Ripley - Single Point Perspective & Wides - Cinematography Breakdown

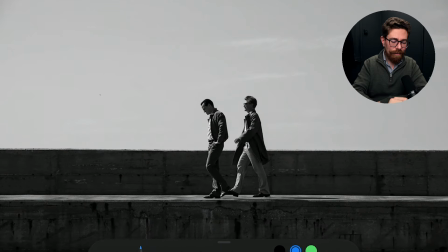1457s
We are not midday because there's direction to it, and the direction is coming from this direction, but it feels like hard light on people, then being edged on this side,
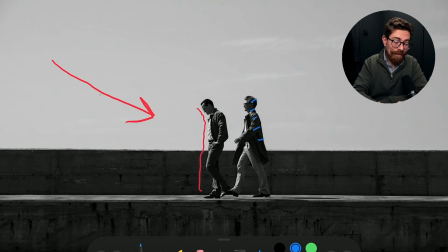1471s
down on the backs of their heads and all of that. We're getting contrast on the seawall just here. All of that is just falling off to shadow, but we still have detail on the top of that as well. Similar story. We can still see the detail, but we have this little strip that they're walking along, which is brighter.
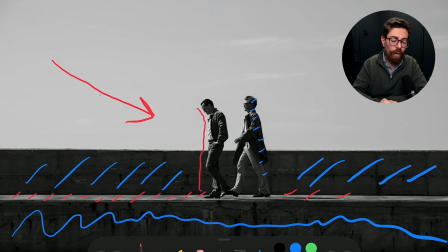1490s
So it is all about the framing, and then the sky starts off very bright on this side and then gradually gets a little bit darker on this side, but not much at all. And I think that when you're looking at this, it's just the camera height, the position of it, how much of that walkway do you want to see?
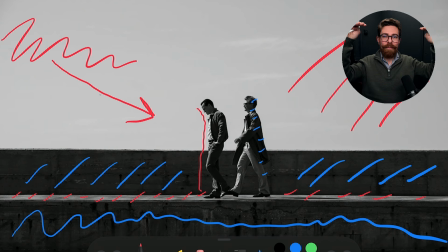1508s
It can be hard to get up above people enough to see down onto something like that, perhaps, depending on what your geography in the location you're shooting is going to give you, unless you have jibs and all kinds of crazy things. So here, making that decision to be able to see their feet, to be able to see that strip of light,
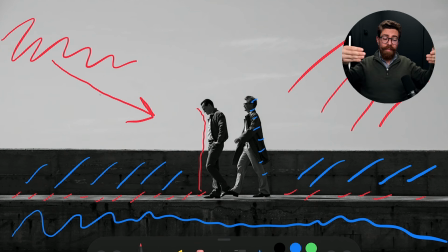1526s
and then have the lens far enough away that we're able to get a very flat look across the whole thing, squaring up to it so that we're not looking down one way or the other way, and then making sure that we're not tilting back or tilting forwards if we're up too high. So all the lines stay nice and straight,
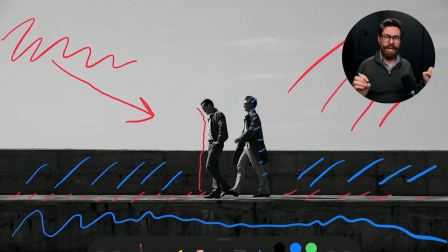1545s
and then we just get this lovely, crisp, simple scene where they're just walking along the seawall. Ever so simple. It isn't rocket science. Anyone could do it.
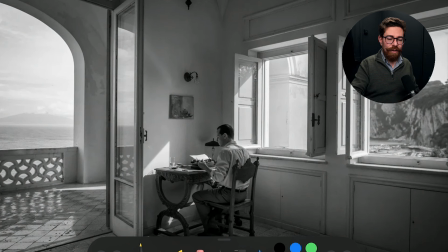1555s
Final one we're going to look at is an interior where we can see stuff going on outside, and I just love how we're looking into the room here, and it very much, I'm going to use my little straw hat again, is just sitting everything on this line, boom,
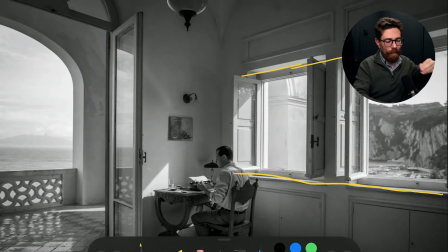1571s
into this central point going down, and that really
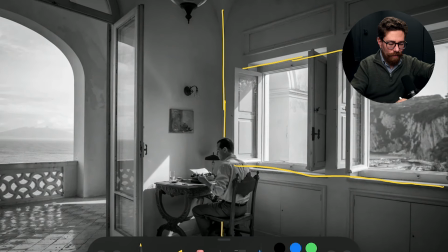1578s
intersects with where Ripley is sitting. So all of these little things going across, I mean, there isn't a line at the same level, but if it was, it'd be like that. And that just takes us to the point where we can see Ripley in the middle.
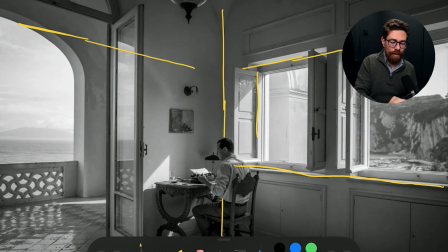1592s
We've got lovely scenery outside, so the windows and the structure that they give us distract us from him. So he's not immediately necessarily the only thing that we can focus on, because there's all of this going on outside. But that's part of the scene,
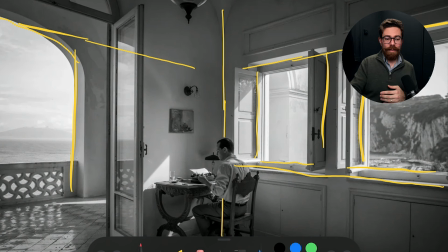1610s
that's part of the grandeur of it. We are there to soak up the amazing old school charm of everything that he's seeing. Light coming in, obviously it's from the window just here, and it's hard light, so we've got these lovely shadows,
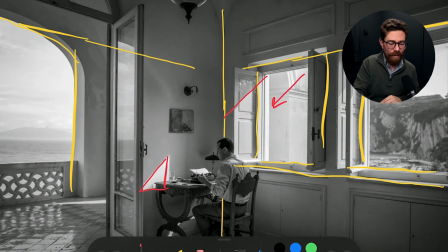1625s
lovely shafts of light cast across the wall, and then not much of it is really playing on Ripley, so he's just sort of in the foreground there. We've got another little shaft off this side, and then a little bit on this window, but very much we're seeing, because of all the lines, we're just pulled in to Ripley in the center just here,
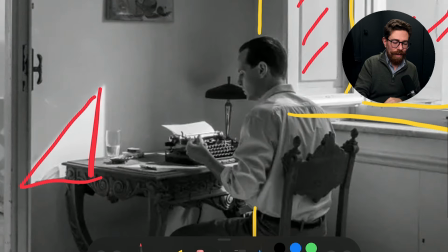1643s
and he's sitting at the typewriter, and typewriters come into play a little bit in this.
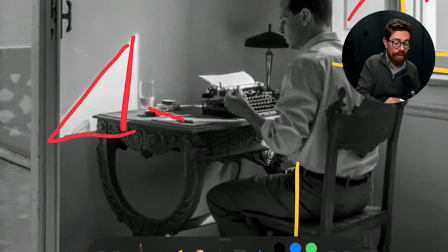1648s
We won't go into any spoilers. Got light casting across the desk as well. He's relatively down.
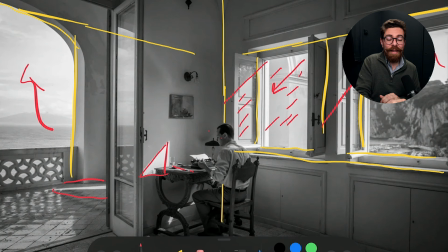1654s
His skin's, not a million miles off what is happening on the wall. So it's not like he is defined with a really crisp downside. He's definitely down to camera, but it isn't like it's crazy.
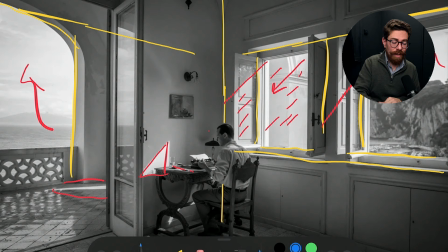1668s
And certainly we've seen far more silhouette shots and far darker downsides within the show.
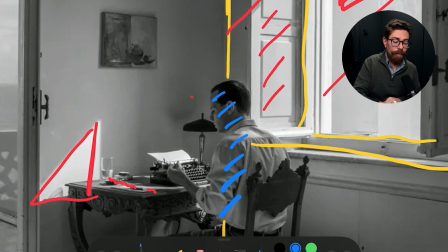1674s
But he still is down to camera.
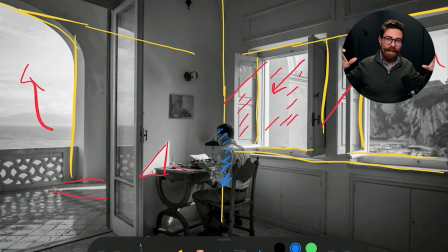1676s
But I think that within the whole shot, it, again, allows us to focus in on him because of how it's framed. Very neat. All the lines are very straight, so verticals are vertical, which tells us the camera's positioned in a certain point in the room, not tilting too far back, not tilting too far forwards, looking at him.
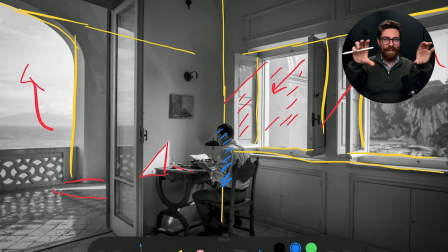1694s
If you want to see the floor and do that, you've got to make sure that you are at a certain height. If you go too high, you're going to start to lose the floor, so you've got to kind of slide up and down to get to this point.
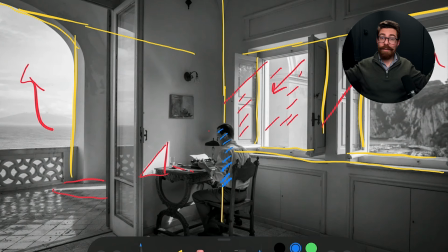1705s
And that all just leads us to look at Ripley, of course, after we've had a little bit of a luxuriate in the scenery. And that, I think, is part of what they are trying to achieve with this. They're not playing everything purely in close-ups.
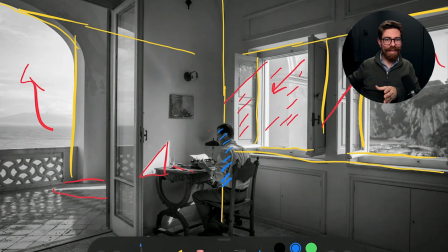1720s
They're not shying away from having very long shots that don't move, that don't zoom or anything like that. Is just sitting on the character and letting you see what they're doing, getting a feel for what's going on. And then as that all happens, your eye just, what's over there? What's over there?
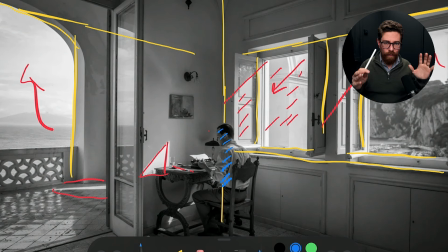1739s
It's to help you soak up what the characters are experiencing.
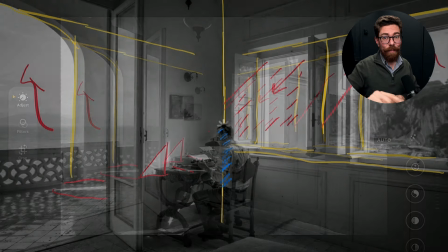1745s
Now, whether or not they do that at a pace which is satisfying for you is another question.
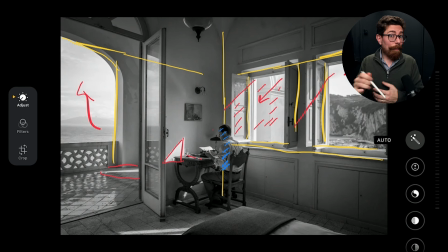1751s
Whether or not you liked the constant use of black and white, it is an entirely black and white series. Some people have found that strenuous. Some people really don't like the fact that they have made this all in black and white. I think that it is a bold choice. It certainly makes it more memorable.
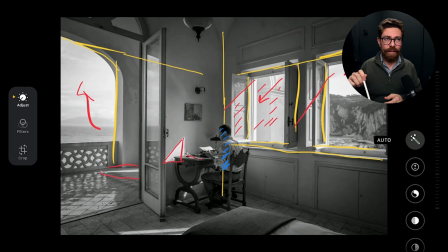1768s
I think it would have been very easy to do this series and not focus on making the cinematography as much of a feature, and then you would have just had another telling of the same story. So maybe having the bold black and white cinematography with all of these different stylistic choices that they've made helps to make this more of a standout series. Should the cinematography be the standout thing? Does that distract from the series? Does the lingering shots that you need in order to justify the way that you framed this to make sense of the story, does that length of time actually start to become a millstone? Is it something that's to the detriment of the storytelling? Could you tell the story in a more satisfying way by making it shorter and using some more efficient shots to tell the audience what they need to be paying attention to, what they need to be thinking about? Maybe. But would people have spoken about it so much? I don't know. It's hard to say. People like series for the reasons they like them. Sometimes something will become like a sleeper hit. Sometimes, it goes on to become a cult classic. And I can definitely say, looking at all of these shots, it feels like the cinematographer and the director, for sure, and I imagine most of the crew, had a lot of fun composing them. And I imagine that the actors also had fun just being able to play and move and exist in a space without having to do constant coverage. So yeah, drop a comment below, tell me what you think, and I'll see you next time.